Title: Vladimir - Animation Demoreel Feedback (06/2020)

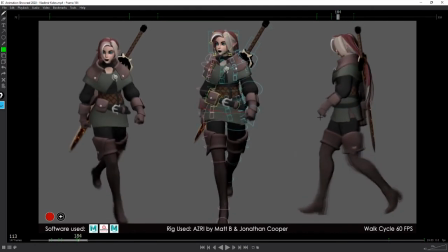[12:17]
I mean, you could have broke down a bit more stuff, like, the wrist,
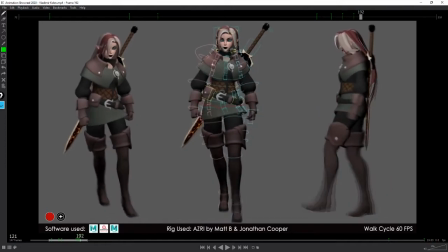[12:26]
like breaking the, sorry, breaking the wrist a bit more on the returns, playing a bit more with the shoulders. So shoulders should lead a bit more, especially for the type of walk you're going here.
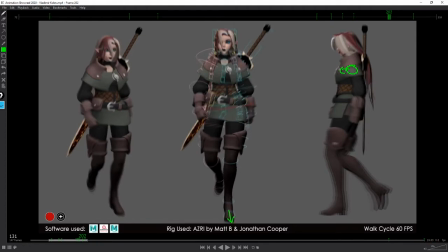[12:43]
Make sure as well that your feet orientations are the same as your knee orientation. You can try it yourself, just stand up on one leg and try to rotate your knee. You will see how much range you've got. You've got a little bit of range, but most naturally you want your knees to,
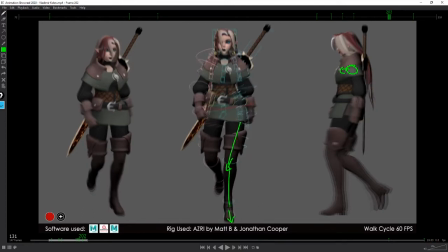[13:00]
otherwise it feels kind of odd a little bit, like this type of shapes. So as a rule of thumb, I would say it makes things more appealing. And yeah, you don't want to twist too much those areas,
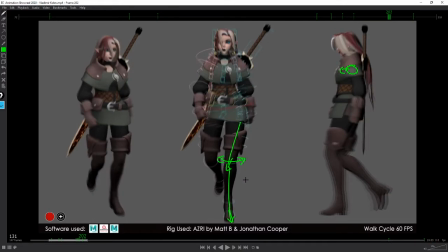[13:16]
or yeah, it starts to be painful to look at, if I shall say so. Um, yeah, you've got also like here, if you look at, oh wow, it's raining like crazy at my place.
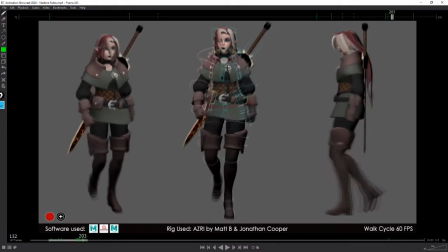[13:30]
Um, you've got you could have broken down a bit more the chest and head motion here. You see the chest will start to rotate that way and have some translation,
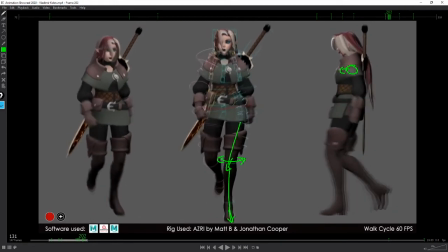[13:46]
and just see how the head moves at very much at the same time as the chest. It is normal, right? That the head is attached, but we have this the we can just like lock our heads.
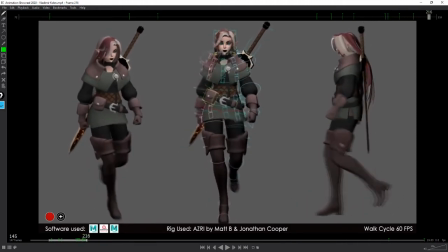[14:03]
Um, so yeah, usually the head is very still, and here it's the same here. Well, next shot. Here it's the same. Just look at from that point how quick the head.
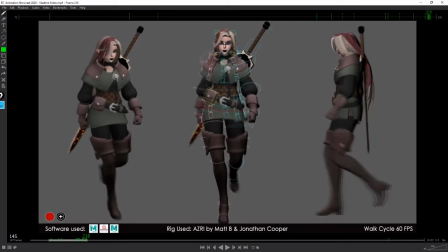[14:17]
Oh, sorry, that's unfair. How quick the head will just go.
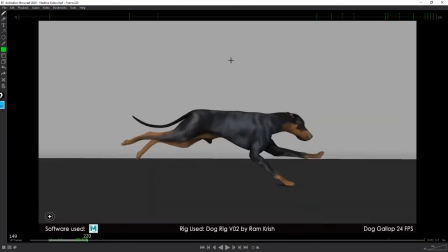[14:26]
You've got a lot of movement here. So yeah, it seems to me that that walk is very controlled and stuff.
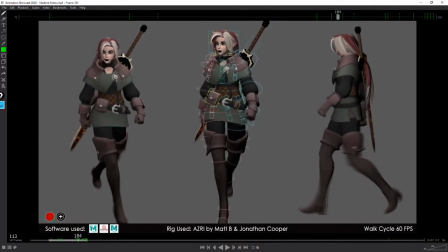[14:33]
So yeah, you want to make her look very controlled. Uh, I mean, I won't spend a lot of time. I could spend a lot of time just very, very nitpicking everything.
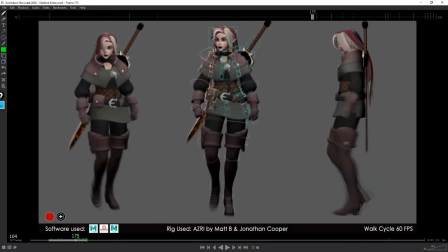[14:46]
I shall say as well, I like the rendering you did here with adding the controllers on top. This is nice. but be careful because now I can see that this has controls and it's not really moving. So okay, yeah, fair enough. It doesn't have to shake all over the place and stuff.
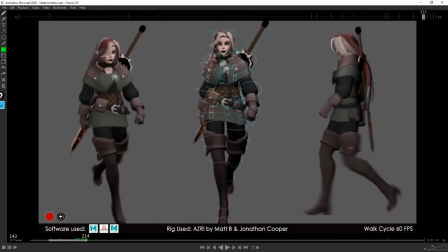[15:05]
You did it with the hair. I guess the sword as well. I didn't really pay attention to the sword. Let me see. I guess you did it. Yeah, you did it. Yeah, this is nice.
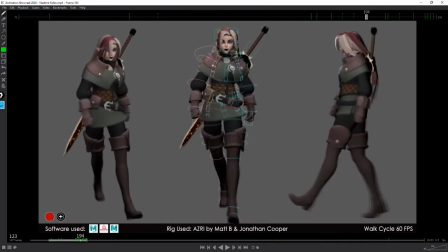[15:16]
This is nice. But yeah, perhaps add a bit more secondary here, and perhaps on the belt here as well.
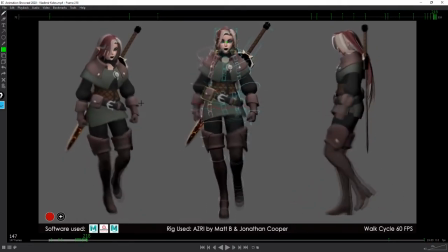[15:24]
The rest seems like it. Anyway, this is nice. Um.
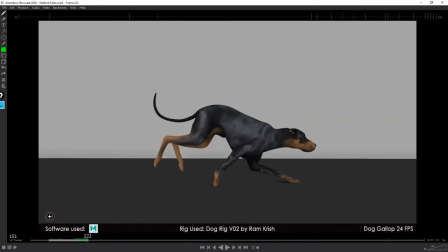[15:30]
Oh boy, it's gonna be a long video. It seems like. All right, so now the Doberman running.
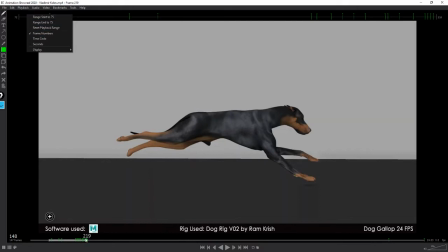[15:40]
Start range to current.
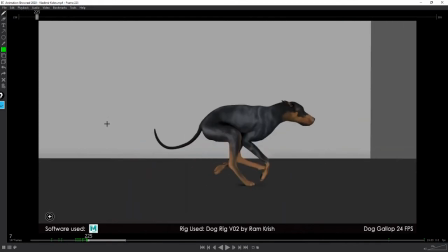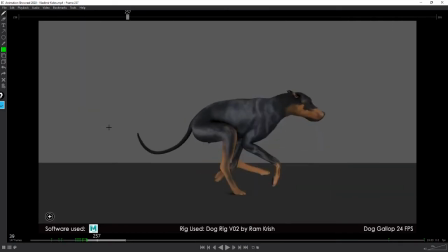[15:47]
All right. Let's go. Let's go. Let's go.
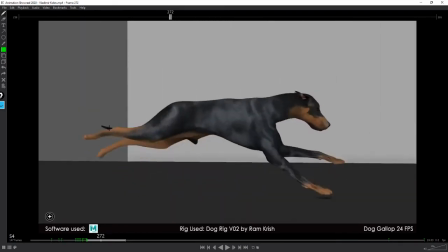[15:52]
Let's go. Doggy.
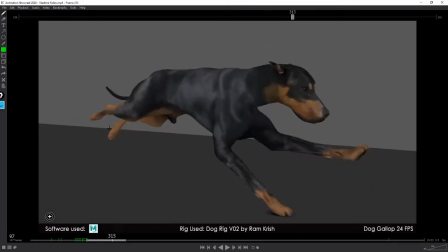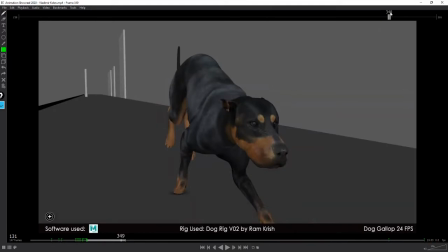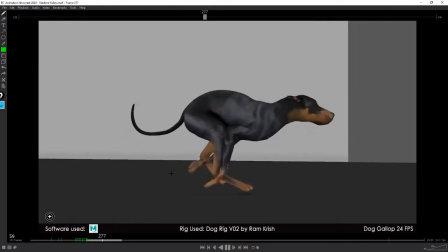[16:03]
All right. This is a nice. It feels okay when you watch it.